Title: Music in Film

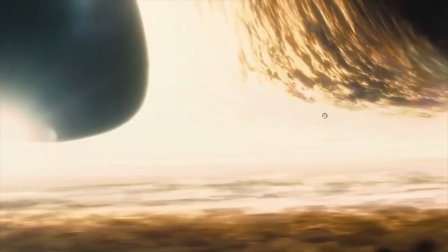Movies are thought of as a visual art form, but they are so much more than that.
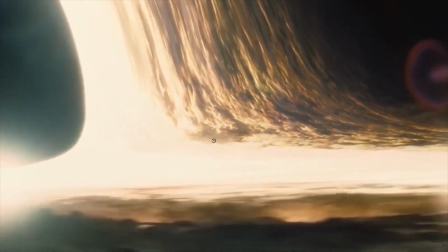Behind the stunning cinematography, there is a net of symphonies and leitmotifs.
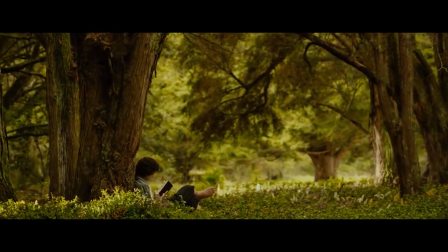Composers are responsible for communicating meaning to the audience acoustically.
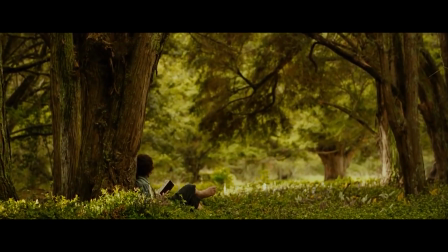Just like a painter paints a blank canvas with colors to convey emotions,
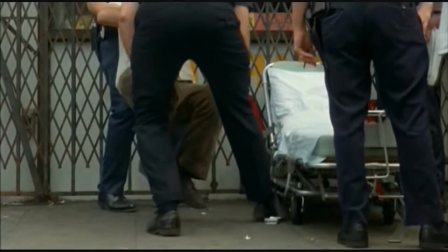a composer paints the air with notes from several musical instruments to evoke an emotional response from the audience,
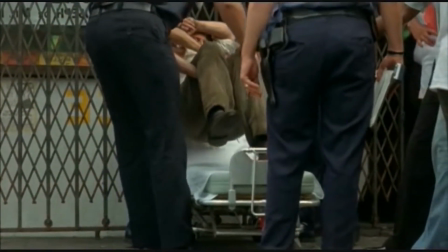communicate themes and characters' internal conflict.
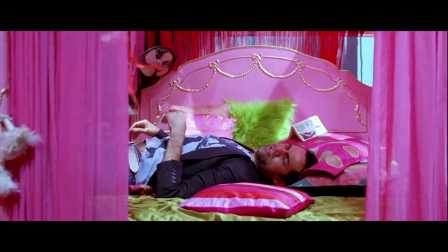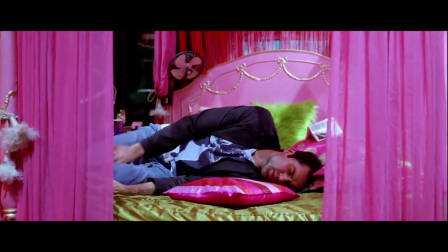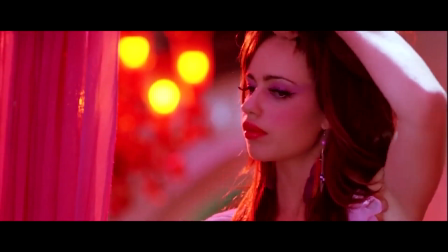Although there have been film movements that have tried to steer away from soundtracks,
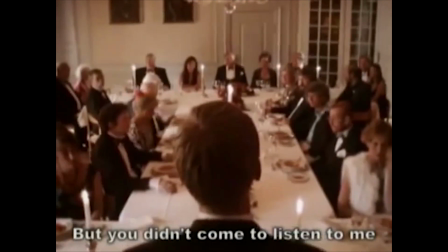such as the realist movements of the 50s and Dogma 95 in the mid-90s,
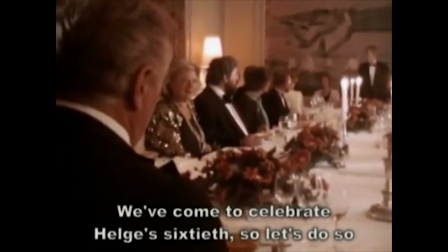music has been a considerable part of filmmaking since the inception of cinema.
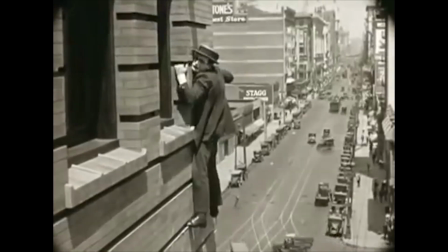Music was first used as a way to convey the pace of a scene.
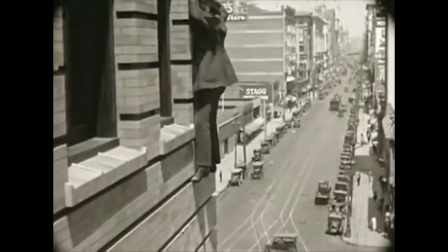During silent films, bands would be hired to play live during screenings.
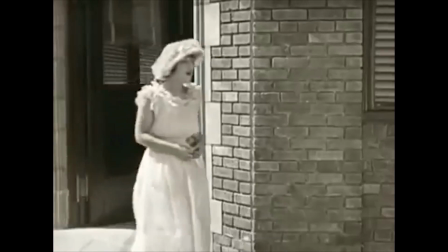Ever since then, the use of music in film has expanded. It is now commonly used in films to influence the audience's emotions.
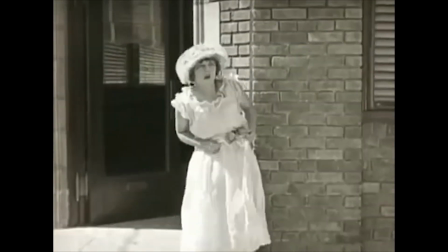Leitmotifs, or musical themes, are the reason why when you hear this, you think of this.
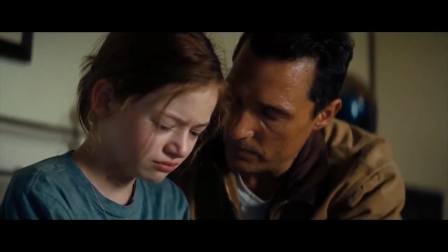This concept is used all the time by composers and filmmakers to associate a musical theme with characters or objects in a film.
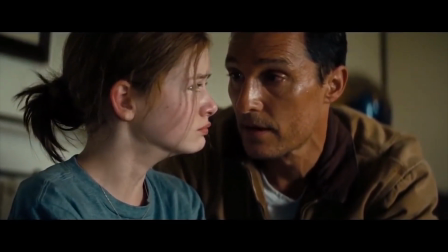Generally, a movie uses several leitmotifs to represent the characters and the thematic elements of the narrative.
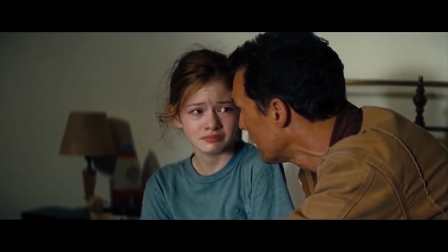For example, in Interstellar, one leitmotif is used to symbolize the relationship between Murph and Cooper.
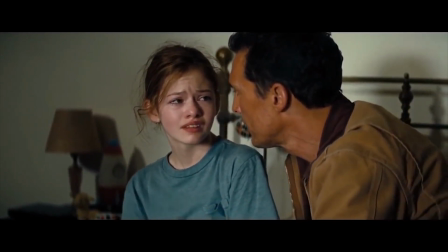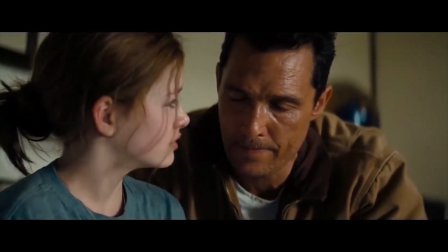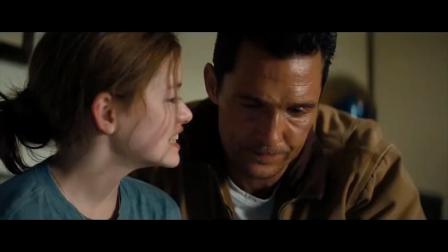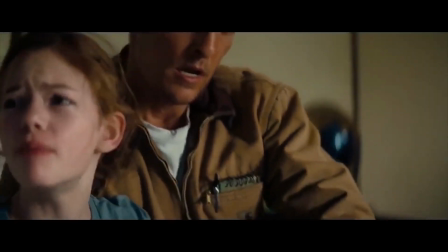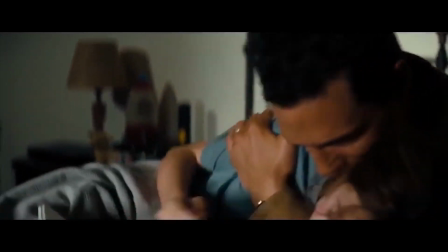This theme's melody begins with a note that is a seventh above the bass.
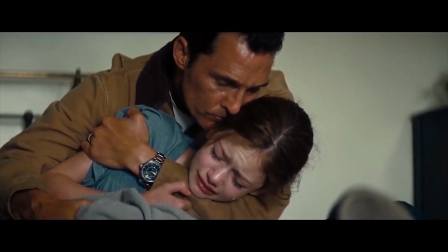This creates a feeling of vastness, suggesting the physical distance separating Murph and Cooper throughout the movie.
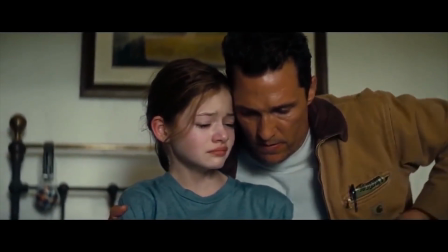Additionally, by juxtaposing major and minor notes, this leitmotif conveys the hurtful and loving duality of the relationship between Murph and Cooper.
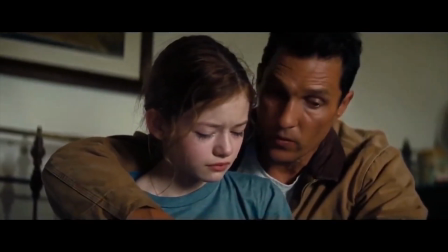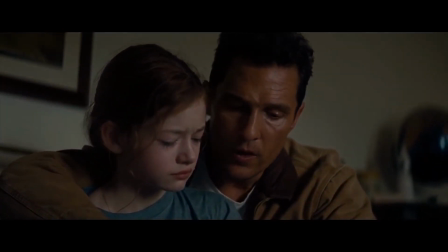This leitmotif appears again in this scene.
Prepare to fire escape thrusters.
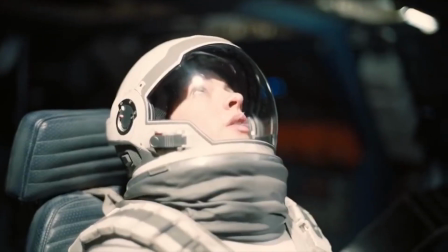Ready? Ready? Ready.
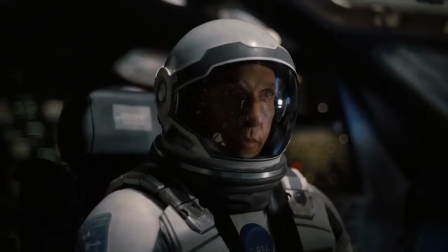Main engine ignition in 3, 2, 1.